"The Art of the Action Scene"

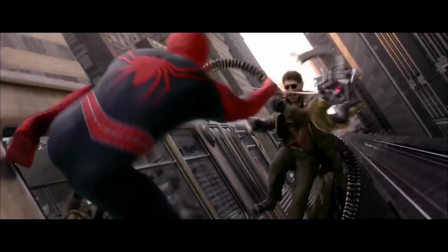(0:23)
The fight scene. The visceral, blood pumping, thrilling bare knuckle clash.
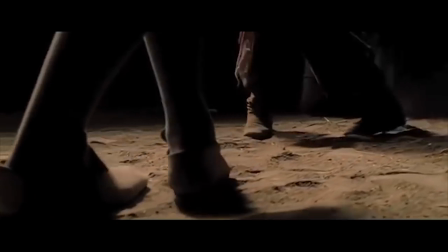(0:29)
There's something uniquely cinematic in a showdown between two opposing forces.
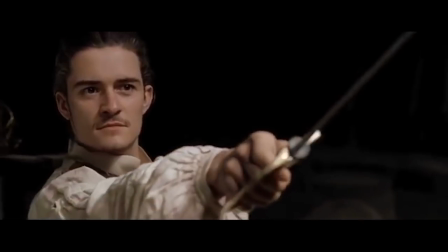(0:34)
But what exactly makes these scenes so exciting?
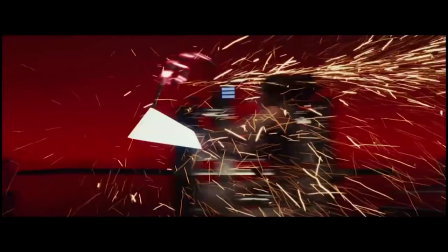(0:38)
Hi guys, my name's Nick, and today I want to talk about what the great fight scenes do.
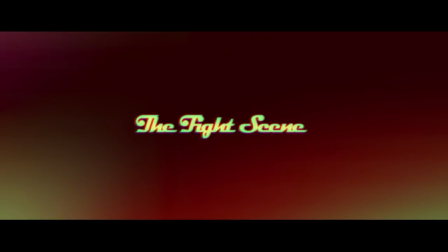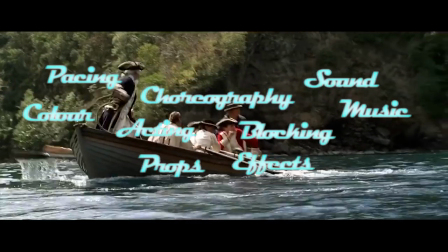(0:50)
There are of course a multitude of aspects to a fight scene,
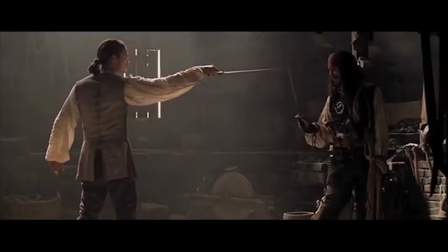(0:54)
but for me there are often some techniques that always go overlooked, and one of the biggest ones is...
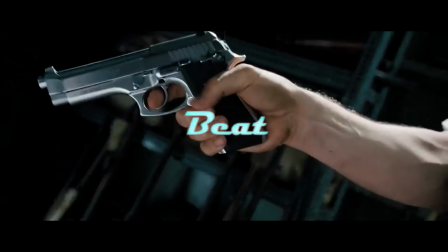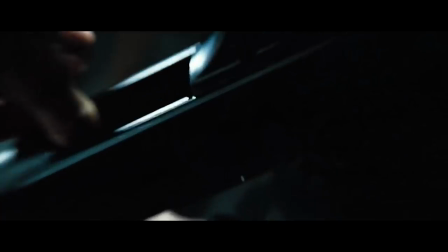(1:08)
Scenes rely on beats and moments to create dramatic flow.
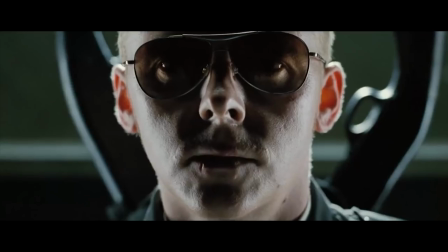(1:12)
The fight scene is no exception, and leans even heavier on these beats due to their physical nature. Hans Zimmer has said that whilst he was working on the gladiator action scenes, he specifically wrote the music in the timing of a waltz. So I had this idea that all the action sequences should be waltzes.
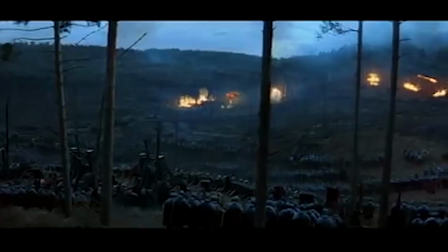(1:30)
You know, like a Viennese waltz, you can't think of anything more fluffy and civilised and such a beautiful form,
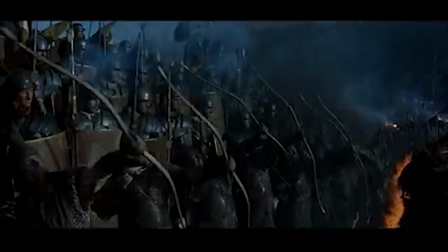(1:37)
everything is just so imperfect. And I thought, what if I take the shape, the form of a waltz and just make them bloody savage and brutal.
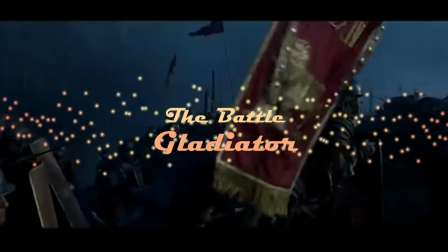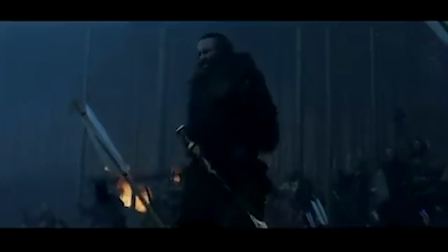(1:54)
In doing so he was able to convey the ruthless rigid nature of the Roman army and the savagery of the battle.
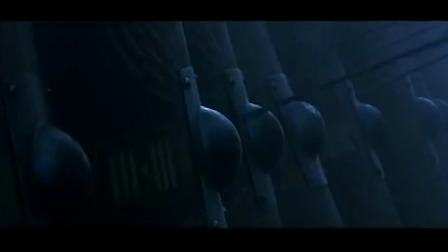(2:02)
Because of this mentality the action scenes become wonderfully chaotic as a result.
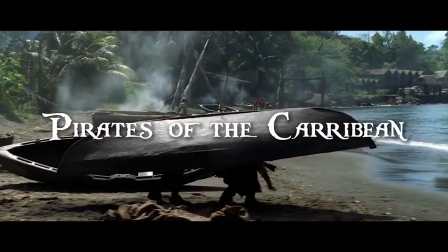(2:08)
Zimmer seemed to carry a very similar philosophy into making the first Pirates of the Caribbean.
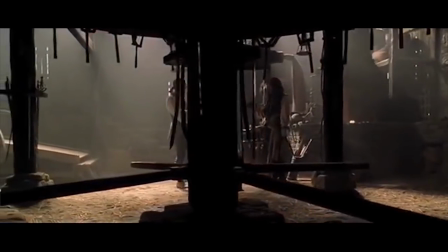(2:14)
The first confrontation between Will and Jack crackles with energy and much of that is to do with the scene's impeccable rhythm.
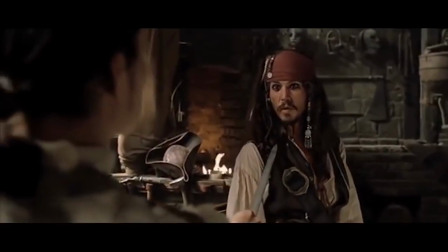(2:25)
The scene begins with the two talking, setting the stage for the action.
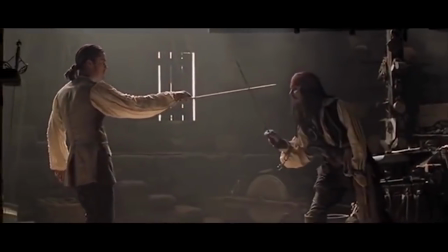(2:30)
Then as Jack brings his sword along Wells, the beat is hit, and
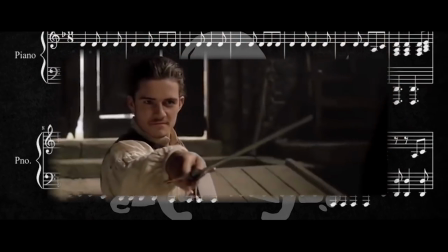(2:40)
as the swords clash they follow the percussion of the music.
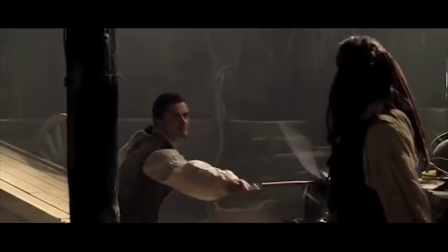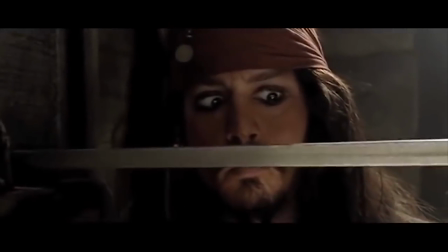(2:49)
This whole fight is so exciting as the tension and the rhythm is constantly perfectly in sync.
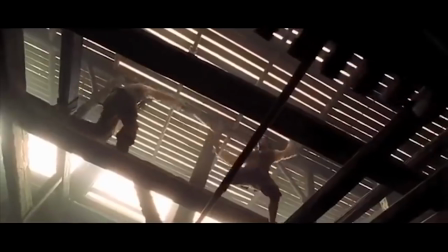(2:57)
The music of Pirates of the Caribbean is legendary at this point.
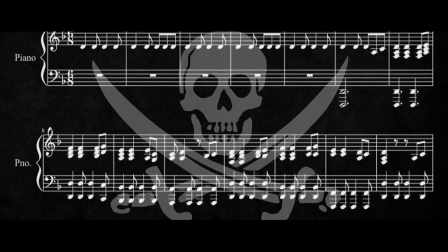(3:01)
Not only is it extremely exciting by itself but I feel the way it was used in these movies has something to do with it as well.
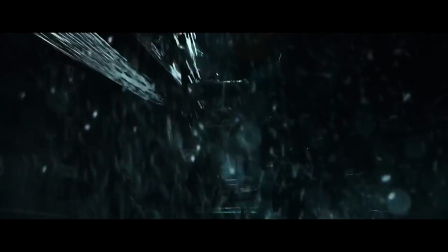(3:08)
That's why I think the latter instalments among other reasons don't quite live up to the originals because they fail to hit a lot of these essential beats.
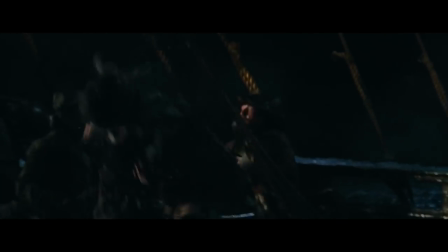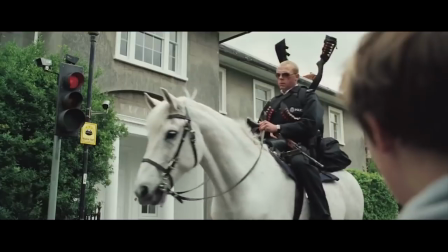(3:26)
But it's not just music that creates an incredible sense of rhythm.
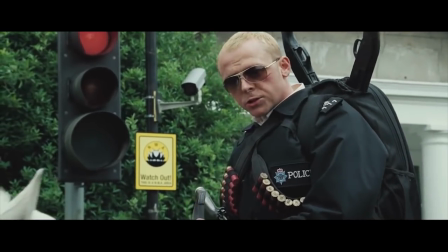(3:32) Want to do something useful?
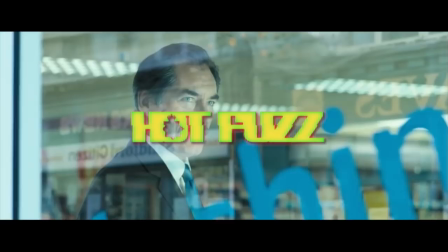(3:35)
In the build-up to the bombastic shootout of Hot Fuzz, the sound of the town create the dramatic backdrop to the music,
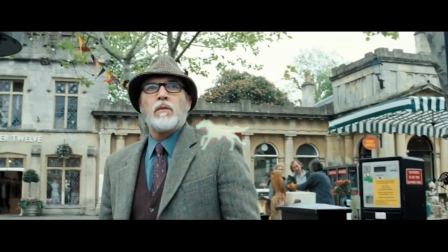(3:43)
be it a sign being placed or a boot being slammed down, or the sounds of the hooves clopping alongside the tempo.
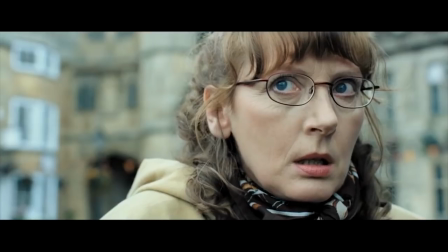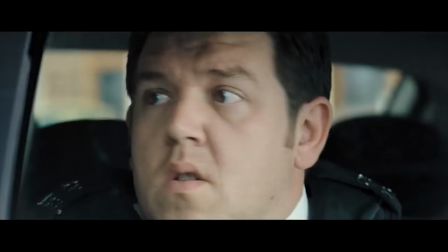(3:56)
What's interesting is when Hot Fuzz ramps up to its action set piece, you are bombarded with cuts, more so than maybe even taken to.
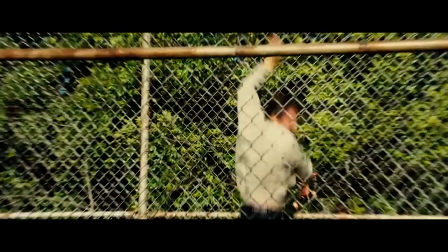(4:07)
But Hot Fuzz remains comprehensible due to its wonderful rhythm.
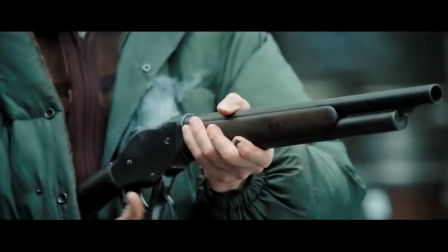(4:12)
Almost every single gunshot and footstep has been controlled and synced to the cutting of the scene.
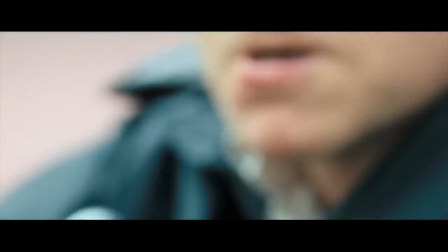(4:28)
In fact, sometimes he'll include double motion, just so the sound effect can carry alongside that action.
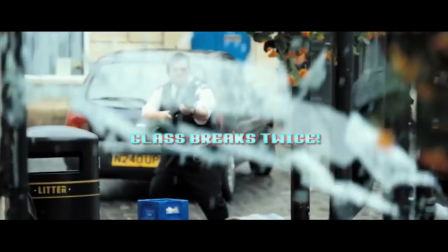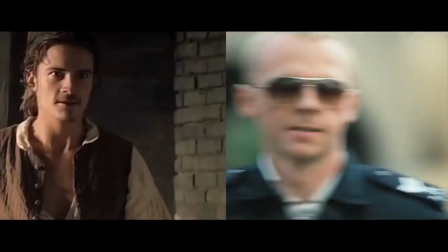(4:40)
It's this rhythm and understanding of beats that allow these action scenes to be so visceral,
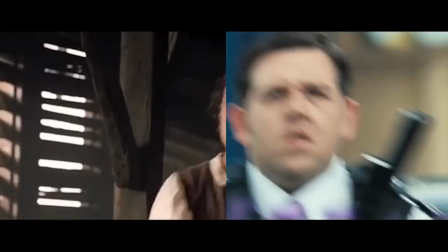(4:46)
carry a sense of momentum and overall remain so damn fun.
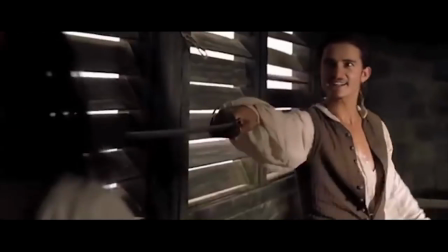(4:54)
And with a great rhythm, there often follows a dance.
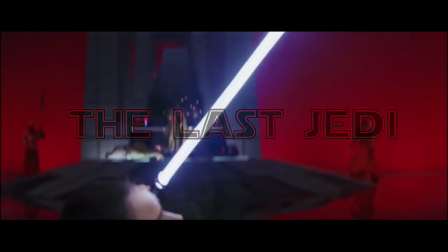(4:58)
But where a dancer or an actor may move, I think it's the camera that really makes the difference.
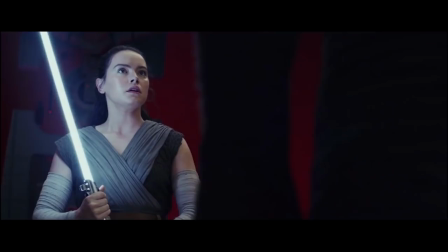(5:04)
In a fight scene, tension is essential.
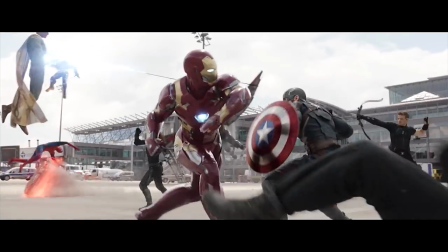(5:07)
For that reason, many action scenes have their cameras move throughout the scene in time with the action inside it,
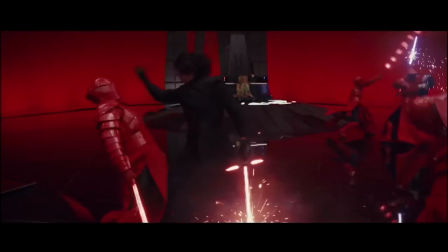(5:14)
to create this sense of endless and visceral momentum. When Kylo Ren throws the Praetorian Guard away, we track that action,
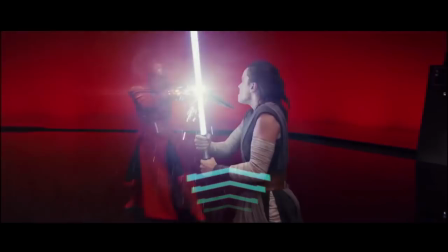(5:23)
and then reveal Rey, as she swings the sabre, perfectly bringing us in to her moment.
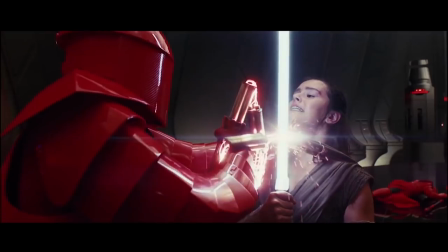(5:29)
As she is pulled forward, so are we, slowly until once the beat is hit.
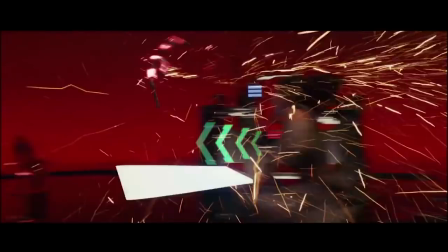(5:35)
The guard falls and we're thrown over to another.
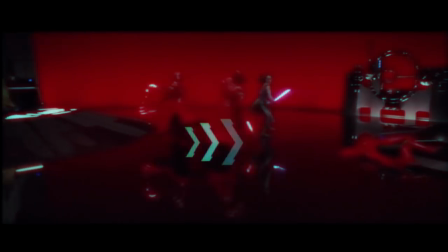(5:39)
This is really effective because what is happening is that we are being pulled along for the ride,
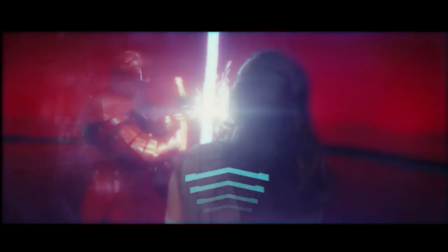(5:44)
but ignoring the motion inside the frame would be incredibly stupid.
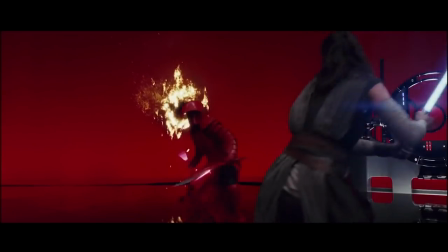(5:49)
When Rey strikes down her motion and impact is carried into the next shot.
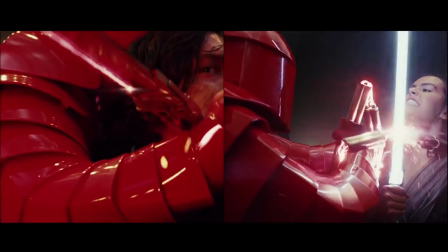(5:54)
This type of editing is not only exciting as it mirrors the two narratively,
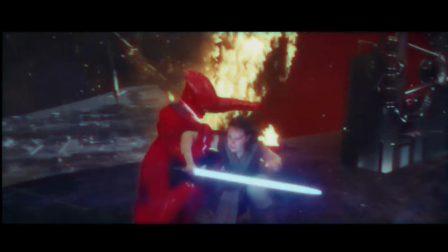(5:59)
but it also allows that relentless motion to continue across time and space and additionally
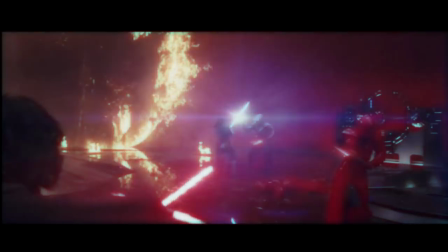(6:05)
allows that action to move smoothly as the audience doesn't have to readjust their eyes across these cuts.
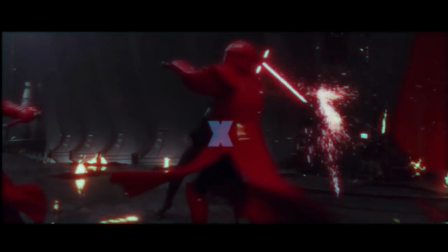(6:12)
Actually this entire sequence keeps the action centered so that the camera moves and maintains that motion without your eyes needing to.
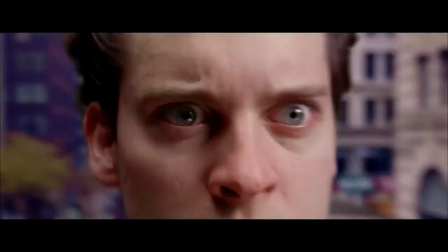(6:23)
However in my opinion there's a reason that all the fight scenes I've
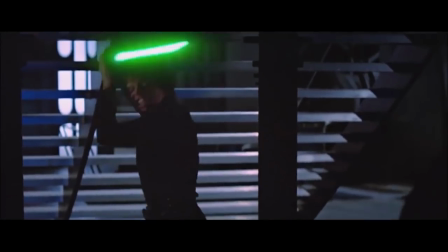(6:28)
mentioned are so successful because when it comes down to it you can have the
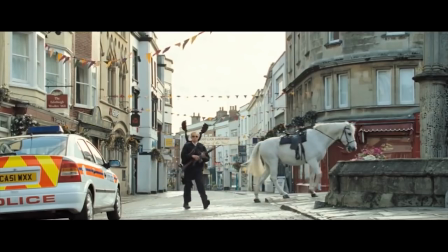(6:32)
most technically flawless fight scene but if you don't care about the
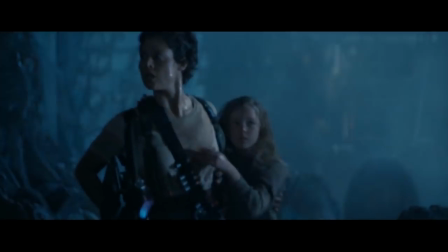(6:37)
people or if you don't understand why they're fighting it won't matter at all
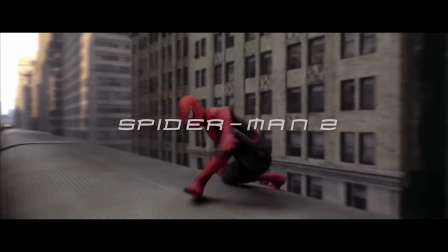(6:42)
the train scene from spider-man 2 works so well in my opinion because it's very clear
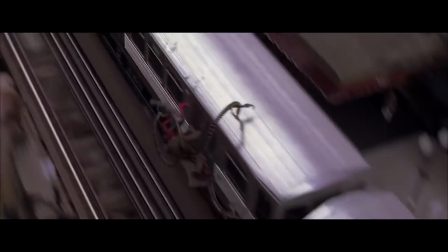(6:47)
and what the motivations are it's a pivotal scene and it's exciting for that reason,
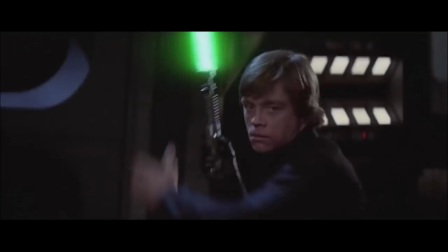(6:53)
and that's my major point. The best fight scenes are just that. They are character moments, moments of struggle or triumph.
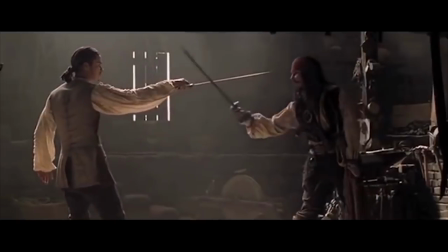(7:02)
The Pirates of the Caribbean scene is really a sort of conversation elevated.
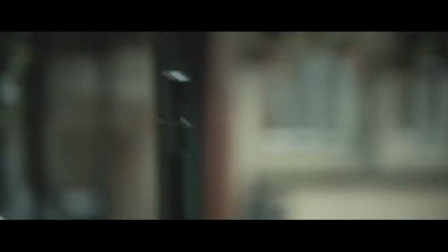(7:08)
An action scene that tells us something is always more memorable.
That's what I'm talking about.
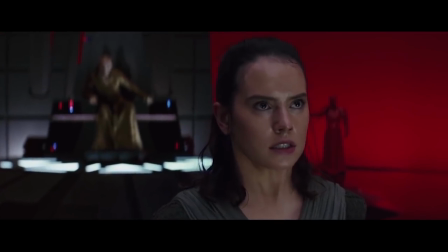(7:14)
In short, fight scenes are awesome. There's nothing quite like the thrill of watching a well-crafted one, but when the rhythm,
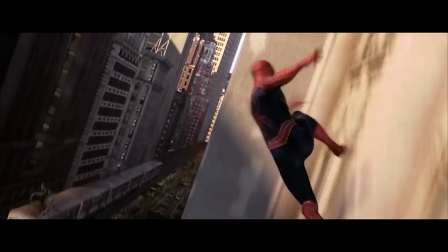(7:24)
the movement and the motive all come together, it takes on a life of its own, as the movie transports us right into the action,
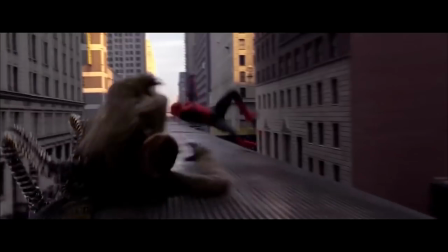(7:33)
alongside the characters, for a wild ride.